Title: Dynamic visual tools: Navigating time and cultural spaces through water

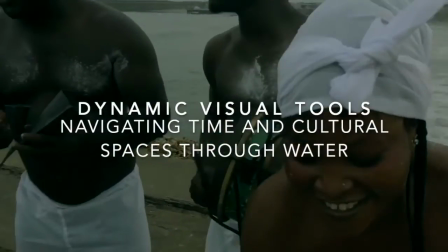(0:00)
Hi there! I will be talking about dynamic visual tools and how water is used to navigate through time and cultural spaces,
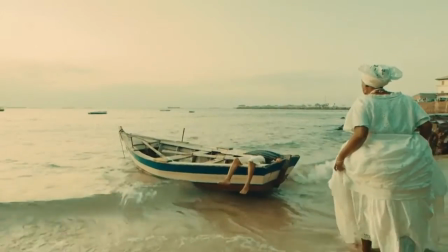(0:07)
as represented in the short film Diasporadical Trilogia by Blitz the
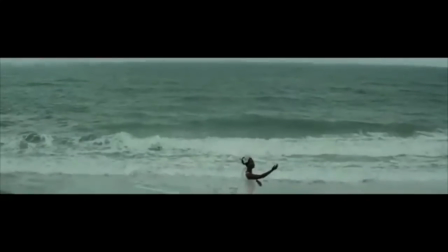(0:12)
Ambassador and the official music video of My Mother's Daughter by Akua Naru.
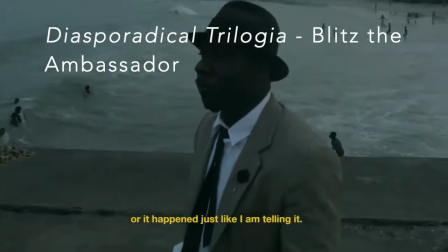(0:19)
In the visual narrative of Diasporadical Trilogia, Blitz the Ambassador transforms the mechanics of water into a visual tool to allow the
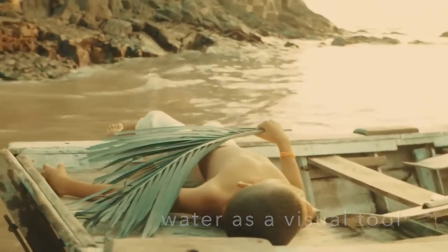(0:27)
characters to move in and out of time and traverse through a variety of cultural spaces.
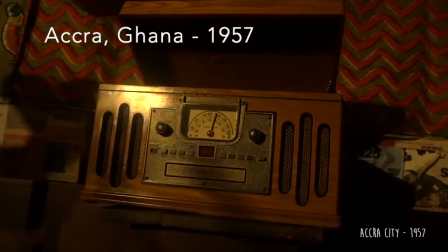(0:33)
In Chapter 1, we see the cyclical time frame of the film start in Accra in 1957. The opening description revolves around Yemaya and the singer.
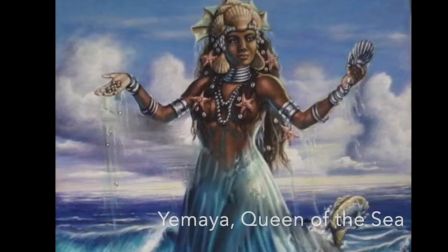(0:45)
Yemaya is a water deity in the Yoruba religion and known as the Queen of the Sea.
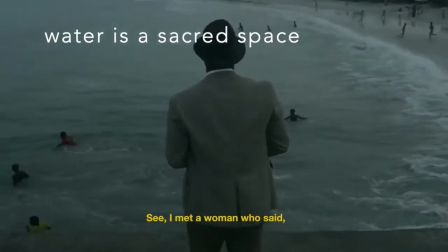(0:51)
The water is thus a sacred space, and the all-encompassing visual frame of the waves
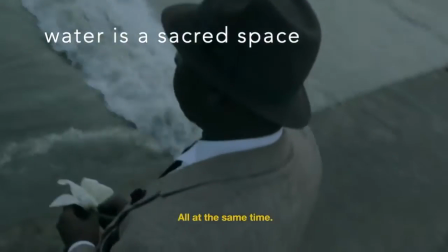(0:57)
transforms the water into a dynamic visual tool that invokes the spiritual within the visual of the short film.
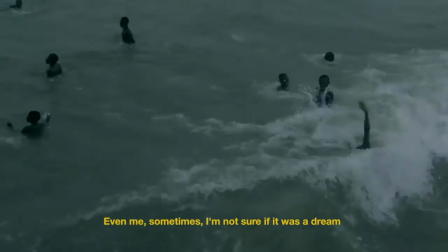(1:06)
Referring back to the cyclical representation of time,
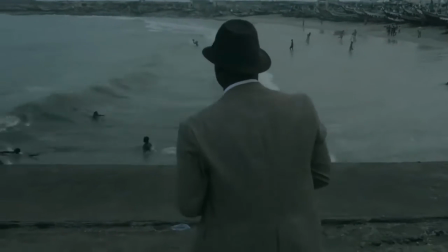(1:09)
we are introduced in the opening scenes to Blitz the Ambassador standing on a pier by the crashing waves of the sea,
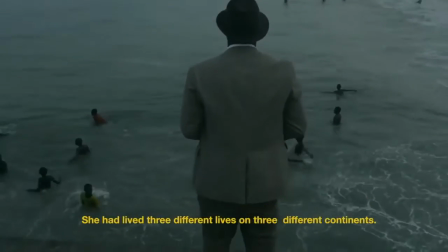(1:16)
situating the viewer's focus on the water.
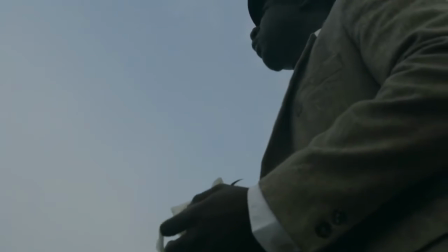(1:20)
We then leave the chapter, ending with Blitz the Ambassador once again standing on the pier with the waves as the lingering shot.
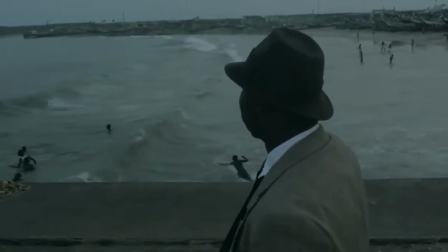(1:29)
The video frame also moves from the land into the view of the water,
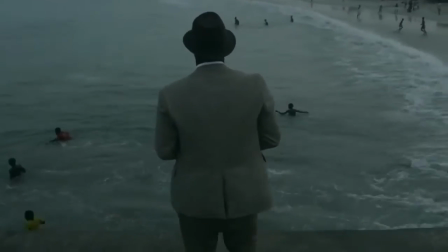(1:33)
representing the continuation of the visual journey out to sea, where we are led into the next chapter in New York.
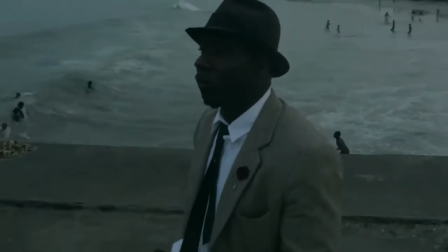(1:41)
Water is also a visual signifier of the dynamism which is inherent to the diasporic journey,
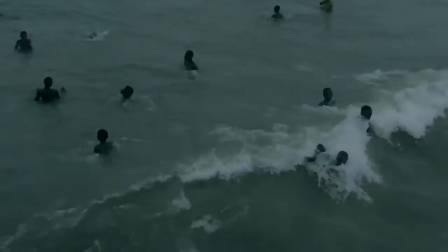(1:46)
and just as the currents change, the visual changes within each location.
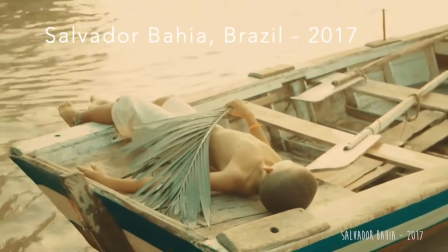(1:53)
Just as we have left the sea in the first chapter in Accra, we arrive at the shoreline once again in Salvador Bahia in 2017.
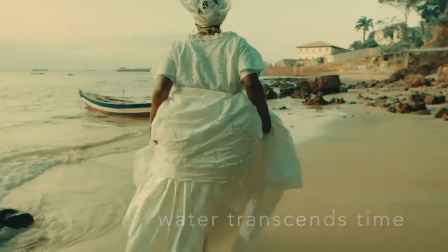(2:02)
Water transcends time and becomes a connecting visual language across the whole globe, transporting the spiritual from Ghana to Brazil.
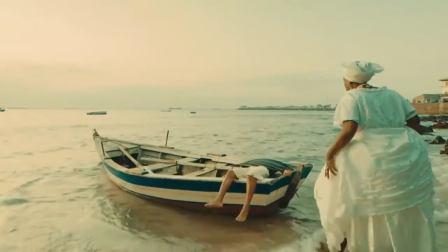(2:12)
One of the twin youths of the spirit of Abeji from the Yoruba religion is discovered by the adult woman on a boat floating by the shoreline.
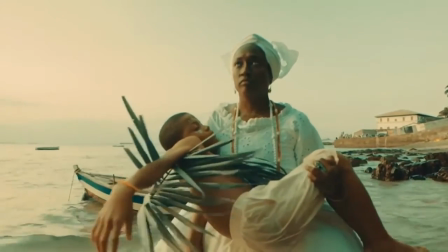(2:22)
This is a direct connection of the water with the spiritual and religious beliefs navigating a new cultural diasporic space.
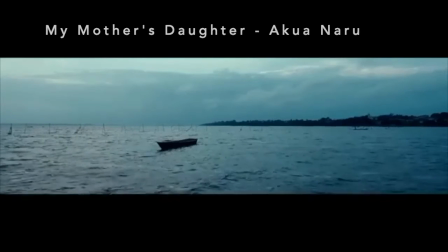(2:31)
In Akua Naru's music video of My Mother's Daughter, filmed in Lomé, Togo, we see a dynamic visual language constructed with water at the centre. The opening dedication is for the ancestors,
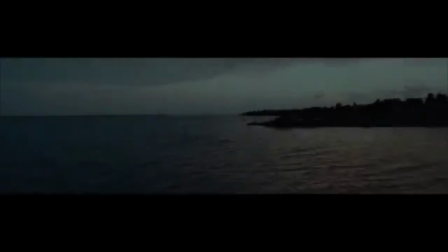(2:45)
and the immediate dynamic pan-vision view of approaching land from the water links visual
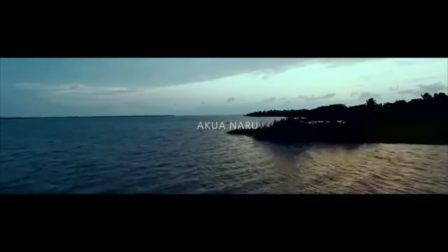(2:50)
histories of when the ancestors set up new lives in diasporic lands from the sea.
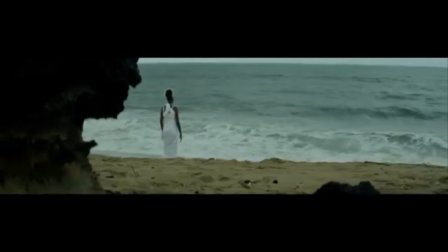(3:00)
The music guides the visual in this video, and the soundtrack is a character in itself.
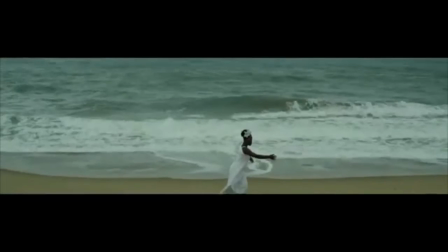(3:06)
Thus, the music evolves with the visual as well as the rhythm of the water.
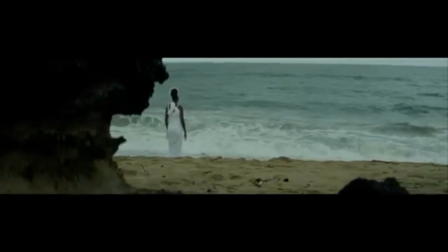(3:12)
We encounter a woman dressed in white on the beach among the crashing waves on the shore,
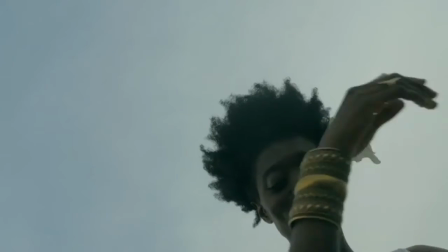(3:17)
and this is Yemaya, the water deity that was invoked in Diasporadical Trilogia.
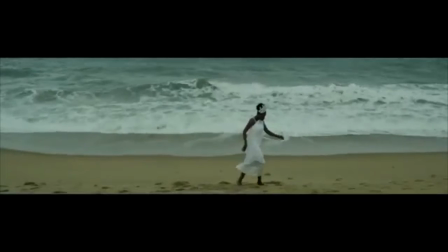(3:24)
The proximity to the water and the undulating sensuality of her dance connects the deity with the crashing waves,
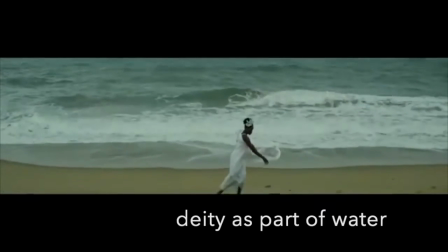(3:31)
so that the deity is part of the water's rhythm.
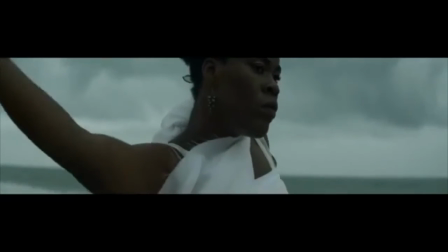(3:36)
Naru honors women and black sisterhood in her music video, and the focus of Yemaya centers the female at the forefront of the visual fabric of the video.
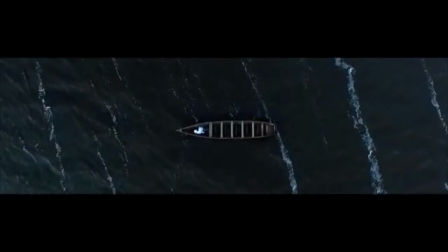(3:46)
The water represents the ancestral oral histories carried across the sea and is a sacred guardian of family generations. We see Naru submerged underwater towards the end of the video, curled up in a fetal position. This invokes the notion of rebirth in water, and water as a visual signifier of a self-cleansing process.
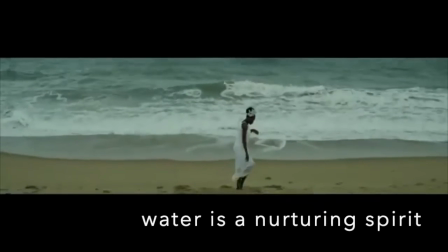(4:11)
Water is a nurturing spirit in association with Yemaya, the Yoruba water deity,
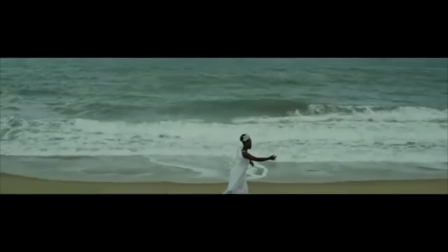(4:15)
and is a sacred body that preserves West African cultural lineages.
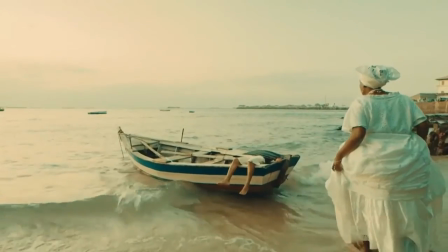(4:24)
The visual connection of the water and the spiritual in both Diasporadical Trilogia and My Mother's Daughter creates
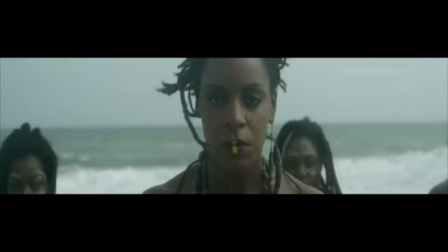(4:30)
a dynamic harmony between the fluidity of cultural roots and the new memories constructed in diasporic spaces.
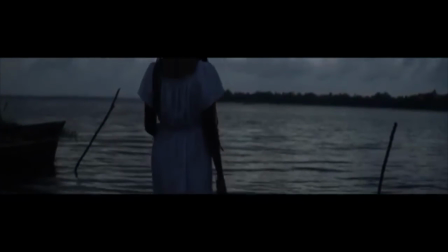(4:39)
In the final scenes of My Mother's Daughter, Naru returns to the waves and to Yemaya as the mother of the sea,
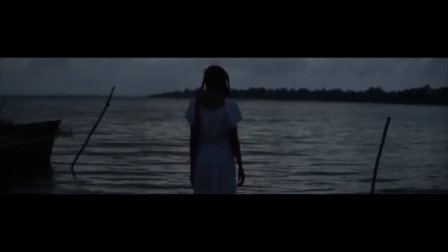(4:46)
evoking the water as a familiar body in which we can navigate time and cultural spaces.